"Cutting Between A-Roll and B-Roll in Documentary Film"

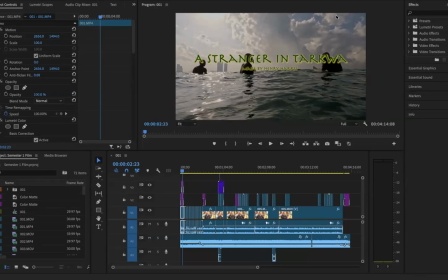In this tutorial video, I will show you how to use editing transitions with A-roll and B-roll footage. Transitions help your video flow from one shot to the next. Today, I'll show you how to use them effectively with A-roll and B-roll footage.
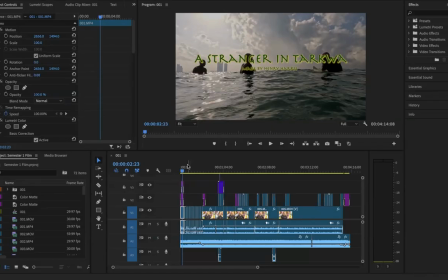The first thing you need to know is what is A-roll and B-roll footage?
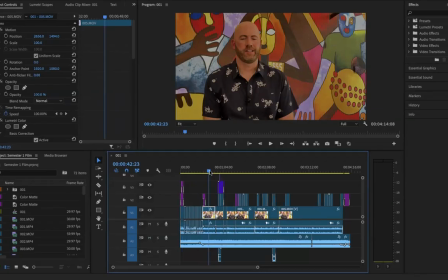A-roll footage is the main bulk of the footage, like someone talking to the camera interview. In the case of this film, here we can see the subject speaking, which is all of this line here. B-roll, on the other hand, is the extra footage that adds more detail or context to the story,
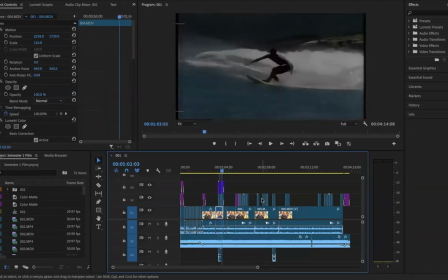which is footage like this, which can be found on the second and third layer. In the case of this film, that is the surf footage and footage of the beach in Lagos, Nigeria,
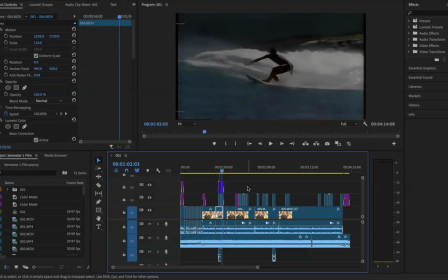where the documentary short film is set. So here's an example of effective flowing between A-roll and B-roll footage.
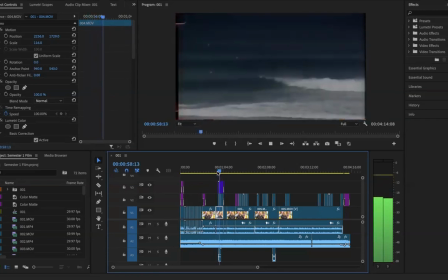Australia. I was blessed with some of the best surf in the world. I grew up, during my school years, I'd get myself.
So you start with your A-roll footage, like this interview,
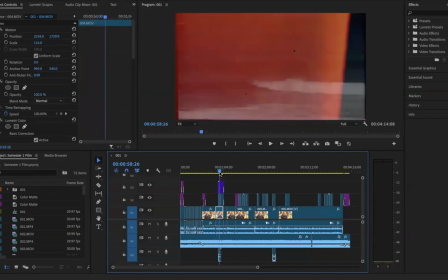then add B-roll over it to make it more interesting and clear.
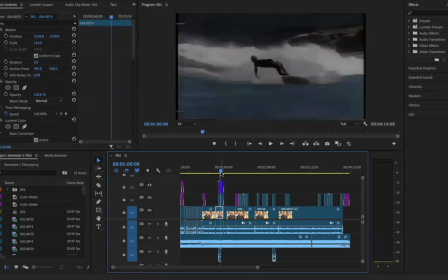Adding B-roll helps keep the audience engaged and makes the video more dynamic. It is appropriate to cut to B-roll right after the subject introduces a topic for clarity and continuity.
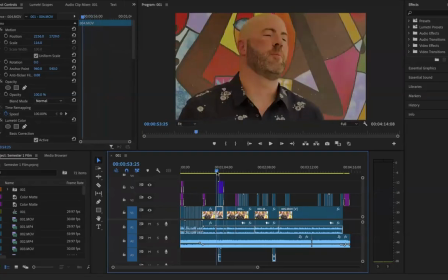So in this case, we can see the subject's talking about his childhood.
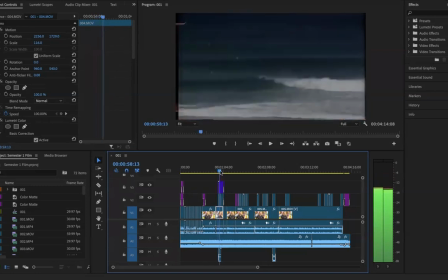Then it cuts directly into what he's speaking about, which is the beaches of his childhood and him surfing.
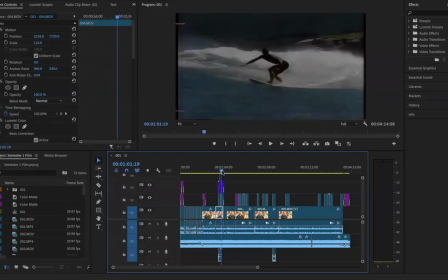As well, simple transitions like cuts or dissolves work best when cutting between A-roll and B-roll. They keep the video smooth without being distracting. Here's also an example of a cross dissolve cutting between B-roll and A-roll footage,
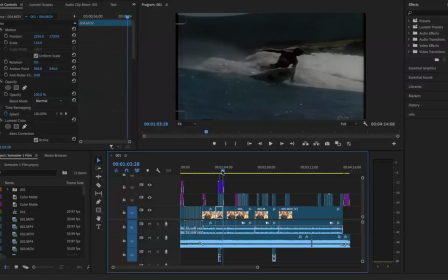which doesn't make the cut so jarring, as well adding symbolism to the story, showing the connection between the footage and the subject.
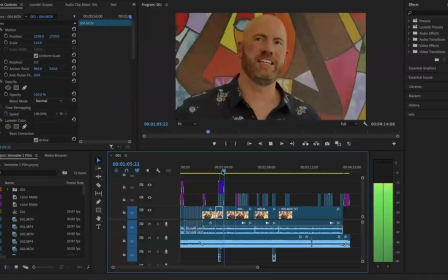And, being in the ocean was and still is.
In this tutorial, you've hopefully learned what is A-roll and B-roll and how to cut fluently between the two. In my eyes, documentaries are 90% story and 10% cinematics.
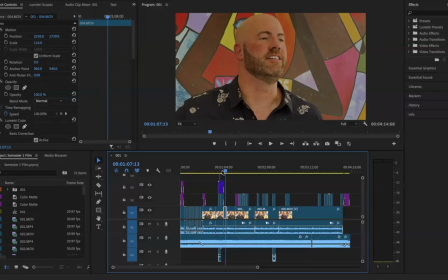Therefore, it is important to add clear transitions between meaningful pieces of footage.